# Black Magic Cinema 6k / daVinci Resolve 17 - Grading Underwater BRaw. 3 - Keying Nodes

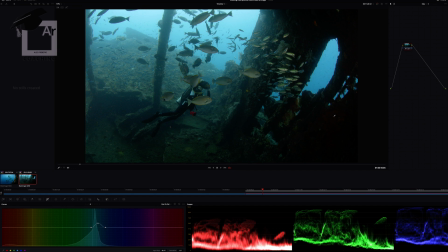There are too many oranges in the rec walls, so we lower orange saturation. We create a round window node to match the illuminated area on the left to the darker one on the right.
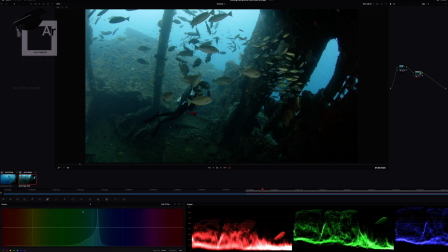Inside the window we adjust curves, which gives us more control than adjusting shadows or highlights.
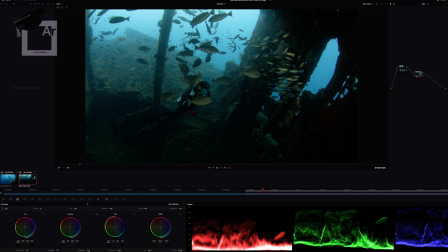Then we warm the shadows as we think they are too bluish. Then we adjust the highlights again through curves. And finally we do a slight correction on the shadow tone.
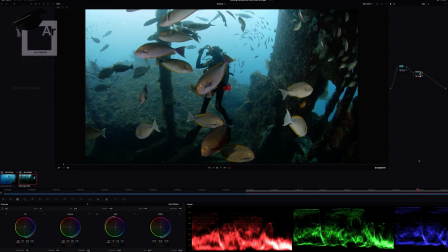As we scroll through our timeline, we notice that our grade was nice for the beginning.
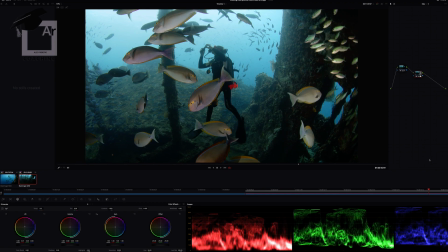But when the camera approaches the diver, there are too many reds. We need to create a node where we adjust the grading so this frame looks right. Of course, it will make the beginning of the take look wrong.
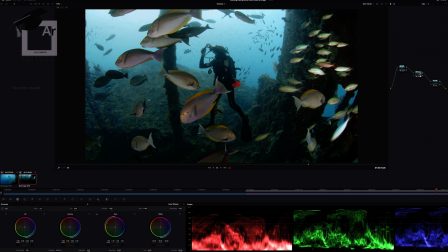We adjust highlights and shadows on the wheels area, then lower the red curve in the highlights. As it doesn't seem to be enough, we still lower its saturation on the hue versus saturation panel. When the grading is finished, it is time to keyframe it. On this monitor configuration, we need to replace the scopes area with the keyframe timeline. Notice we have a separate line for each node. The one we need to keyframe is the third.
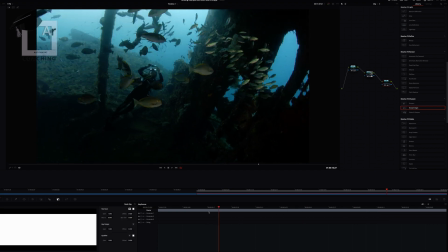So we bring the bar to the beginning and set the key output for this node to 0.
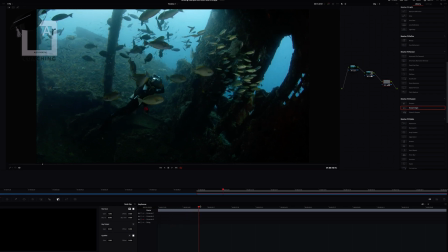We advance the bar until we need this node's adjustments to kick in, and raise the output a bit until we get enough. Then we keep doing it in steps until it gets to 1 or 100%.
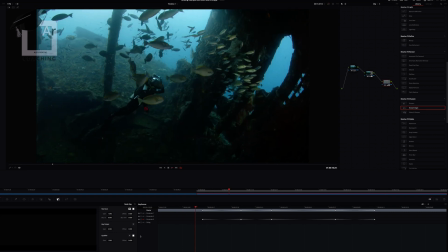Finally, we play the scene and check if the transition is smooth and pleasing.
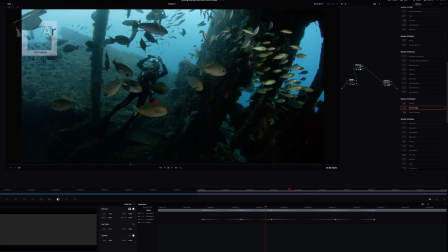Indeed it is, but after all these changes in exposure and saturation, we notice some purple-green fringing on the right. Fortunately, Resolve has an effect to deal with it. We just need to play with the sliders until the fringing is gone.
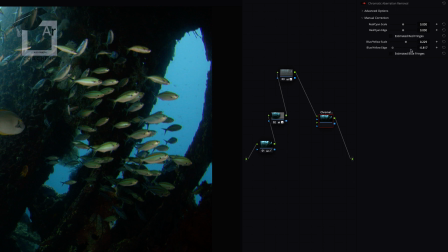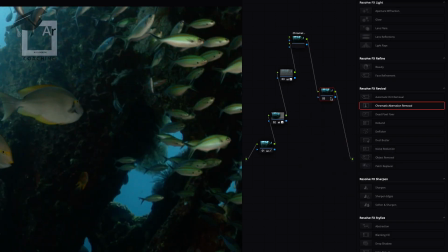As we did on the previous video, we now reduce noise.
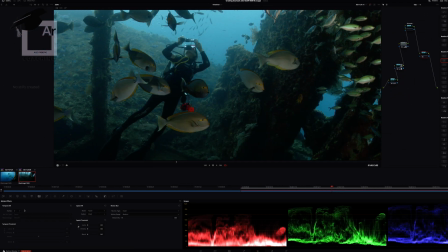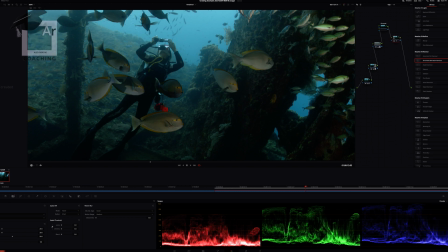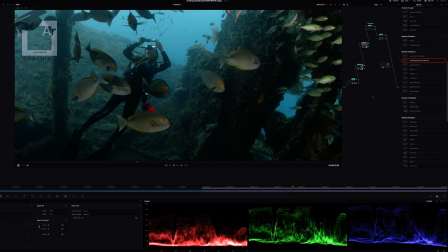Then we increase the mid-tone detail.
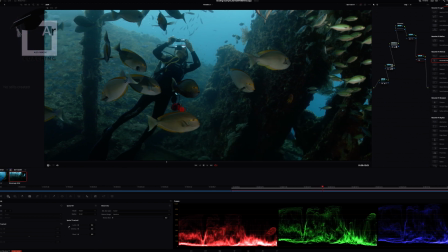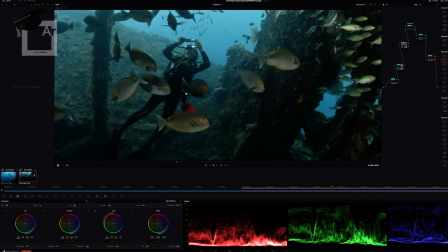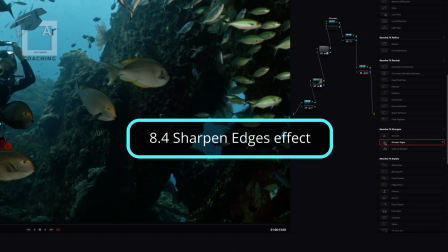After, we slightly sharpen the edges.
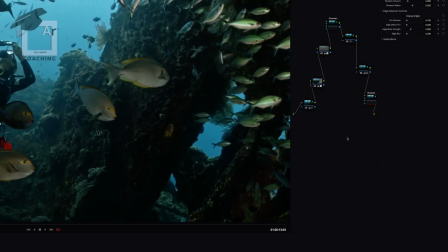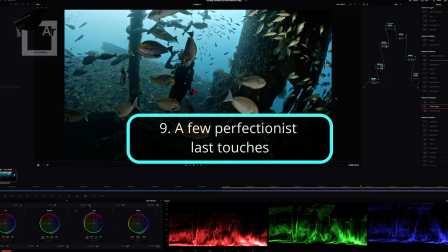We go back to some final readjustments, both on raw and curve menus.
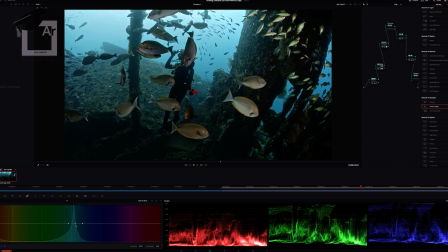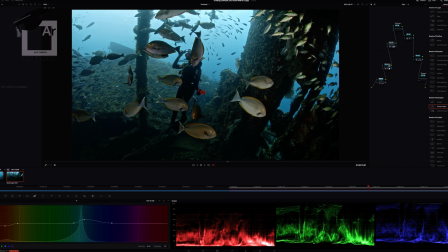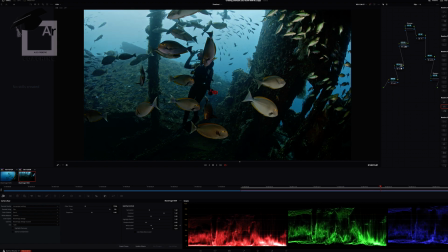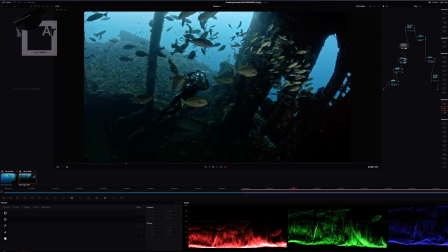This time, we even create another window to deal with the remaining excessive reds on the shipwreck right wall.